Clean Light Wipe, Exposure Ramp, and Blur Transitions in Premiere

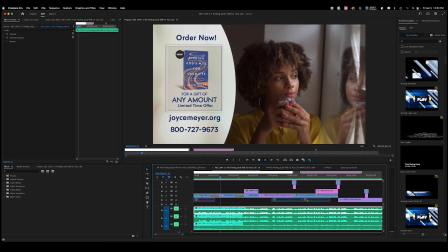jumping into a project that I finished up a few weeks ago, you can see at the beginning I do these clean film dissolves,
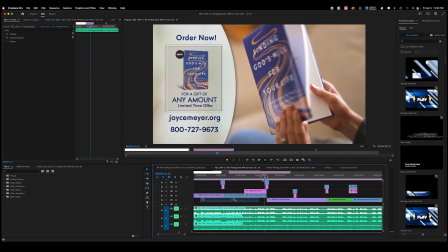and then towards the end I start doing these light wipe
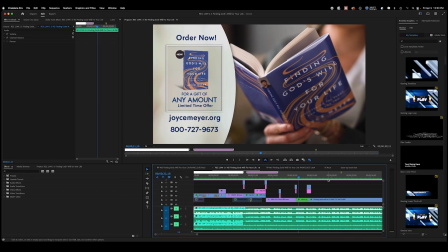exposure ramps that I use adjustment layers for. I'm going to show you how we can put these together to create a good effect.
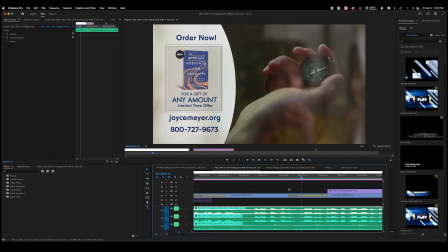So let's start by looking at this film dissolve here. The reason it's clean and nice is because with the film dissolve you can see the clip that we're leaving.
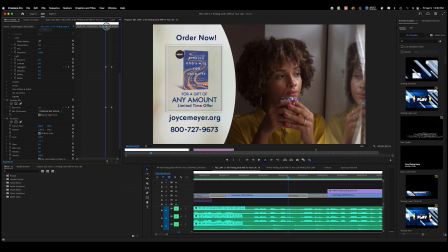Come look over here. I'm just doing these simple ramps of a Gaussian blur. You can see as I go forward, the girl blurs more and more, and at the last frame, it's at the highest.
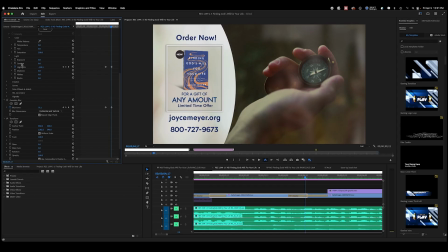I have it at about like 75, 80. And then up here, I also rolled the highlights off so that the next clip coming in, the hand holding the compass, shines through a little more without the girl getting in the way.
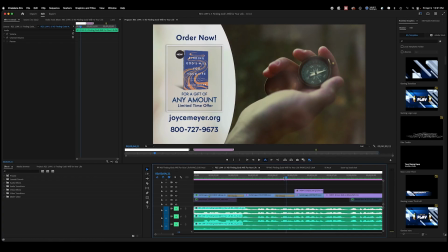It adds focus for the eyes. It's easy for the eyes to watch. The way that I was able to know I need to do the highlights was because I always start with just the Gaussian blur.
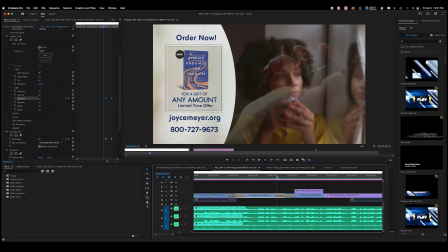I know that when I start and I pull in here, I go right to the beginning of the dissolve and I hit a keyframe of 0 on Gaussian blur, and then I go to the last frame and I choose the amount that I think looks nice. Let's turn off this lumetric color.
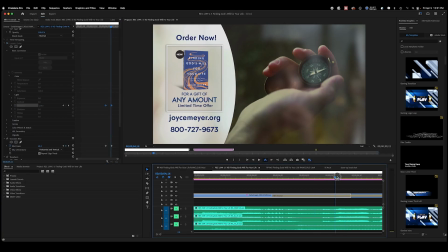So without the lumetric color, you can see here it's still kind of bright and a little bit messy to me between the two shots. It's not rendered, so it's not going to look perfect. But when I start playing with these sliders here,
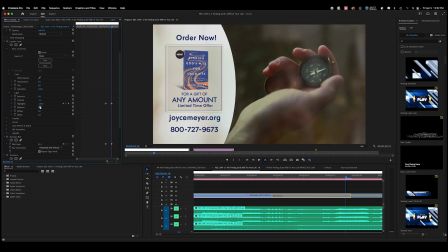I can pull up the contrast, down the contrast. Pretty much what I do is I just mess with the different parameters and see, let's Command Z those, which one helps the first shot get out of the way. And in this case, it was pulling the highlights down, leave space for the next shot to come through.
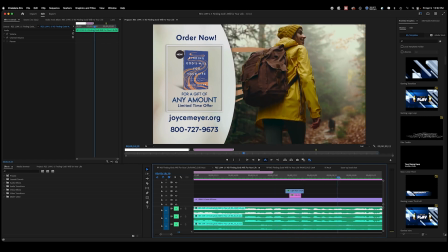Okay, let's jump forward to the light wipe. So as you can see with these shots, let's go to this one.
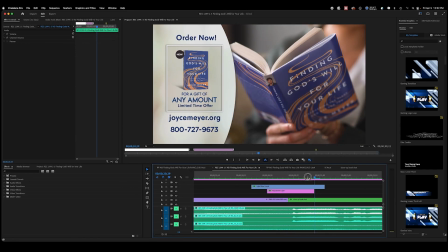It's just a cut. The two shots are just being cut like that, nothing fancy, until we get up to the adjustment layer that I put above it.
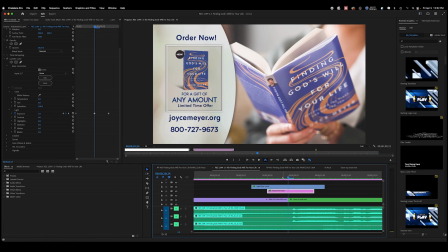I did an exposure ramp. So I choose my length, and that just depends on the speed of your clips.
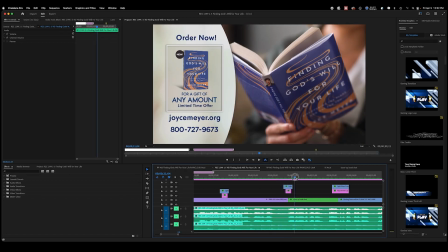This is a short or a long clip.
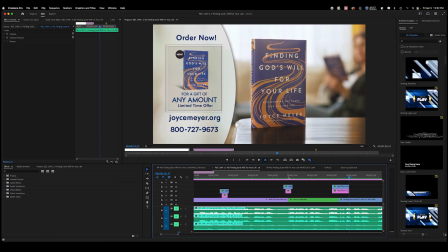These are held relatively long compared to like maybe a short, quick ad or a sizzle reel or something.
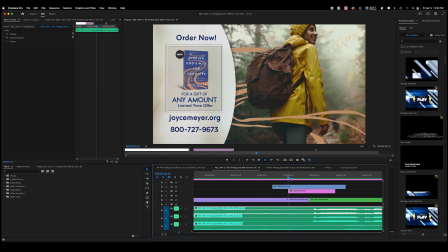So the adjustment layer, let's see, 1, 2, 3.
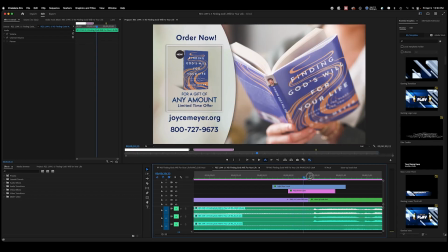It looks like I have about 4 frames on this side and then about 5 to roll off of this side, which is pretty good. So what I did is I go to the cut here, I pull in an adjustment layer for my project,
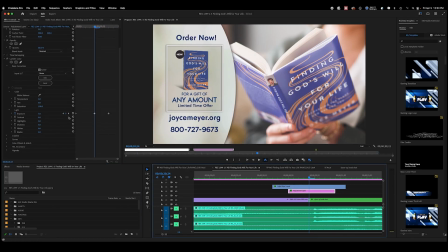and then I put my playhead there. I put that exposure up to about 3, 4.
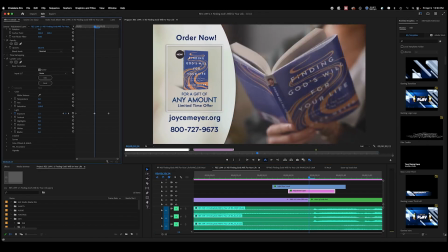You can kind of like play with it, see where you want it. It takes some finagling. And then I go back to the beginning and I go down to 0, as you can see here on exposure. And then I go to the end of this one, last clip, and I go down to 0 as well.
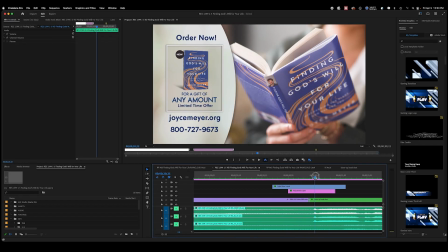And then it just gives me that nice white. So if you're doing a faster ad or a sizzle reel or something, you can go all the way up and blow it out.
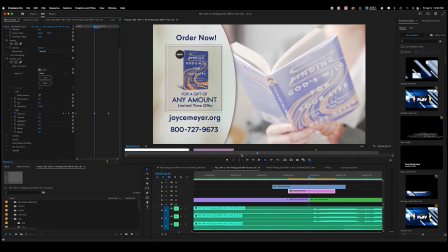I've seen that before. Because when it's so quick, you don't want too much fade between the two.
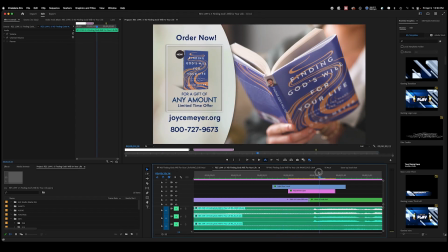You just want it to kind of wash out the first shot and bring in the second shot. Because this is kind of a slower paced ad,
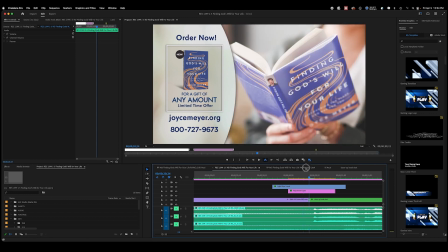it's okay that it doesn't fully blow it out because it's just going to look kind of funky.
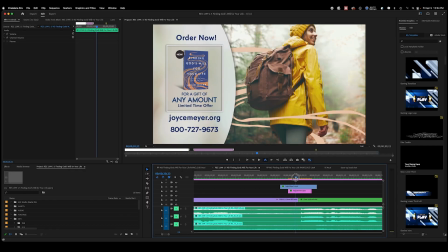And I also probably wouldn't do this unless it were a creative decision with a faster ad,
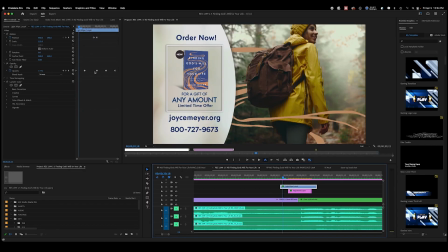but I add this light wipe on top, and I also have the opacity rise and then drop again, and that's how I bring that in and out. This light wipe just adds movement. Because this is kind of a relatively, let's jump to this one now,
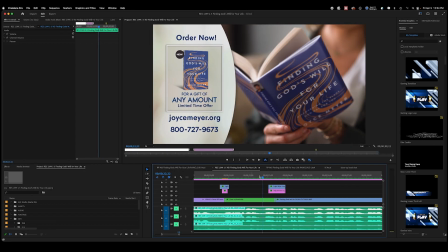because this is a relatively shorter or longer transition in the world of transitions in an ad, I want a little bit of movement since we're not blowing out the shot with the
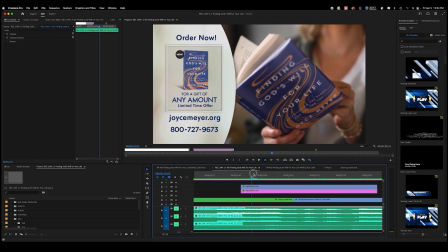exposure ramp. We're not blowing out the shot. So your eyes are always going to be seeing a shot.
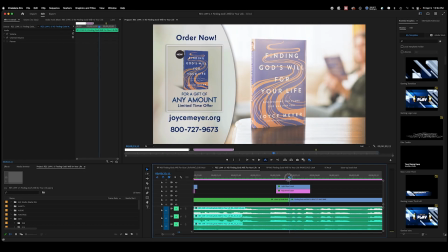You're never going to see like full white because of this. So with that, I want a little bit of movement.
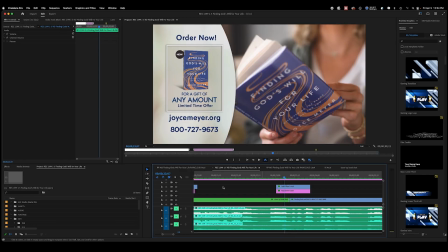Even if it's not super noticeable, it's subtly working in the background. We can try pulling it off.
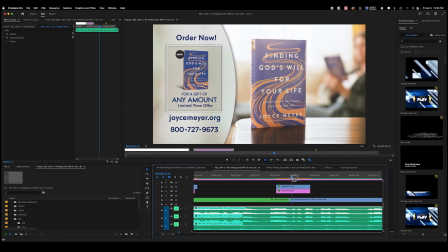It helped me get even more brightness. It's kind of hard to tell, but here. It just gives me a little bit more of that misty feeling. It diffuses the shot a little bit more like a diffused light,
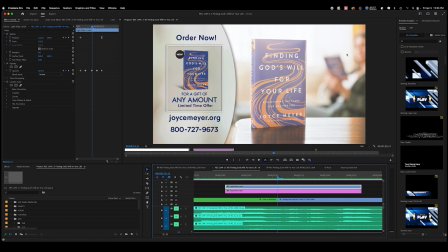whereas an exposure ramp is just going to pull up every feature of every shot. So you can see that just kind of mystifies it a little bit, adds some movement, some like subtle subconscious movement.
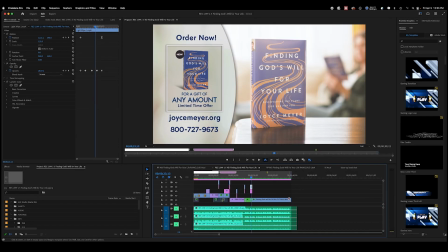Let's take a look at what my light wipe looks like alone. Let's pull that over, nothing. I'm gonna alt drag that so we can just see it. This is my light wipe. There's more like camera-esque movement to this, whereas just an exposure ramp simply pulls up the colors of everything.
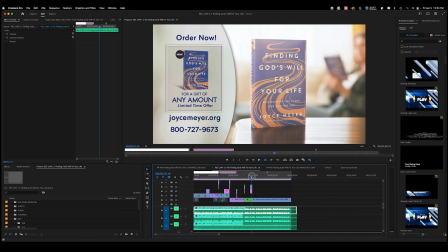So let's Command Z that a couple times. So what I'm gonna do here is we're gonna add a blur to this.
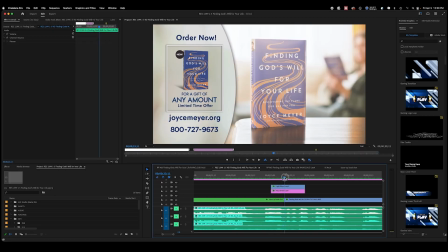Let's just say we wanted that. In this case, I just didn't think we needed it because of my, what I did on purpose with this was,
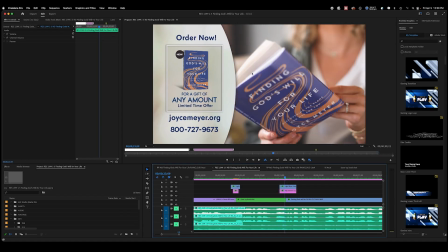you can see the book is pretty much in the same spot both times.
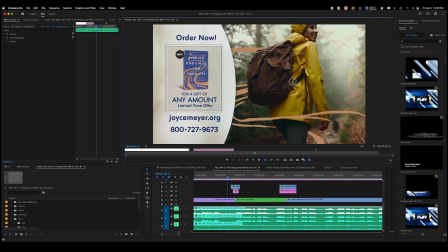Same with this subject here. This subject here is about in the same spot as this book. I didn't think we needed a dissolve because just these match cuts are just easy to track without needing a dissolve to change your attention.
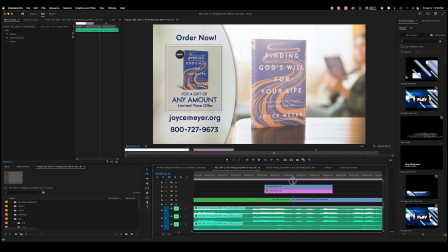But let's just add a dissolve to show what I would do. So let's build this from the bottom up real quick.
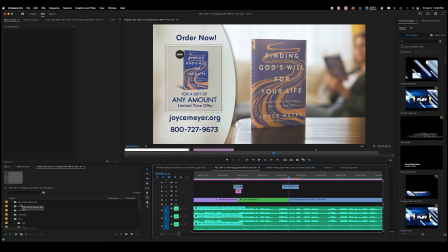Let's delete this adjustment layer. Let's pull in a new one. So I'm going over into my project window here.
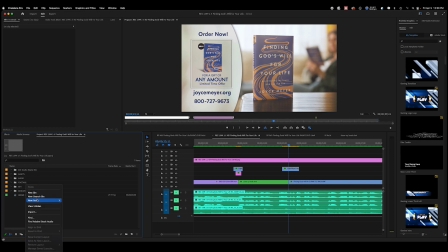Let's just create a new one. New item, adjustment layer. Sure. Let's pull this to that length. Cut that down.
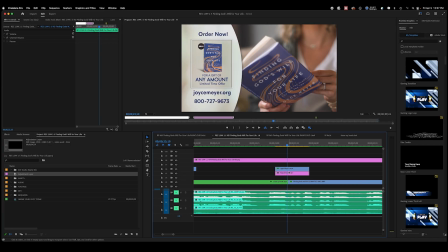Let's just pull it to the exact length of the light wipe that I pulled in.
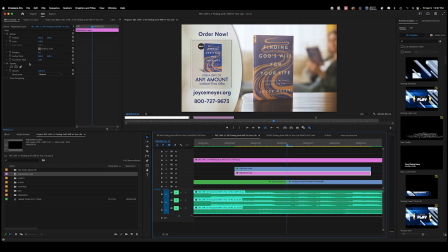Zoom in on the cut. Let's look at this. Let's go to our effects. I have my most used here where I keep extra lumetri color. I'm just gonna pull lumetri color into that, basic correction.
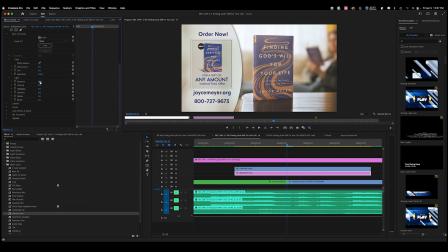Let's go to exposure and type in, I think we had it about 3.
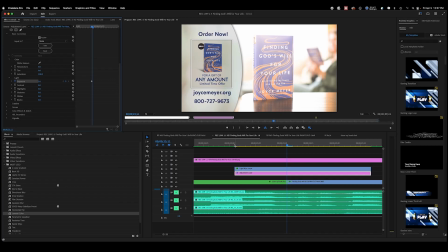Start a keyframe. Let's go to the beginning, type 0.
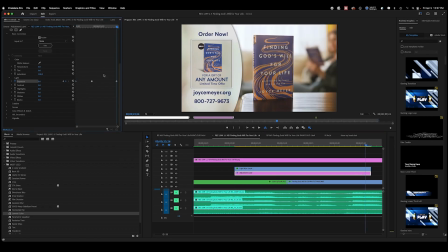And let's go to the last frame, type 0. So there's our exposure ramp.
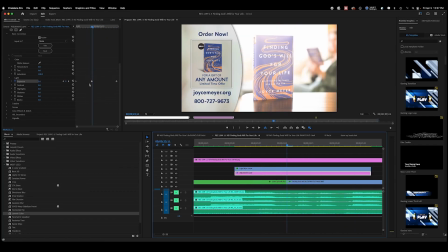Let's look. So that gets real bright. So if I wanted to, I could just click back on this keyframe. Let's try 2 instead. Maybe that's better. Let's just go with that for now.
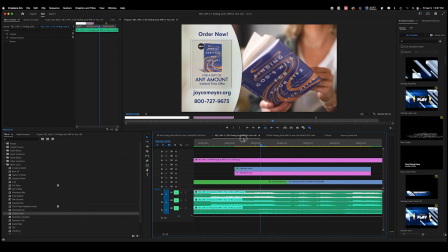So now we've got that. These work a lot better when you have match cuts, because when you see all this light hit you, your eye's like, whoa, whoa, whoa. And it wants to look where it was looking next.
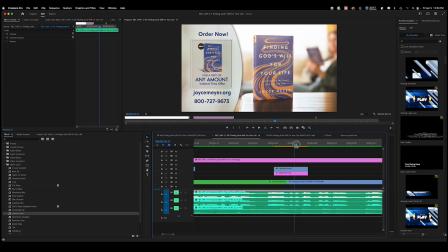So if you do this exposure ramp and then something's in the bottom right corner of the frame, that's where the subject is or something, it's just gonna be funky for the viewer.
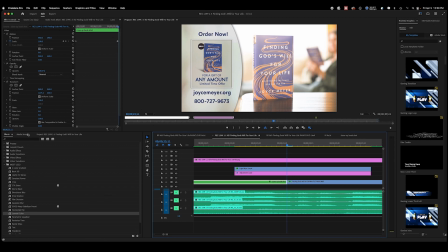So now what we're gonna try adding is a dissolve that we were talking about on top of that. So let's go to our effects, and under my most used, I keep film dissolve. That's the dissolve I use the most in Premiere.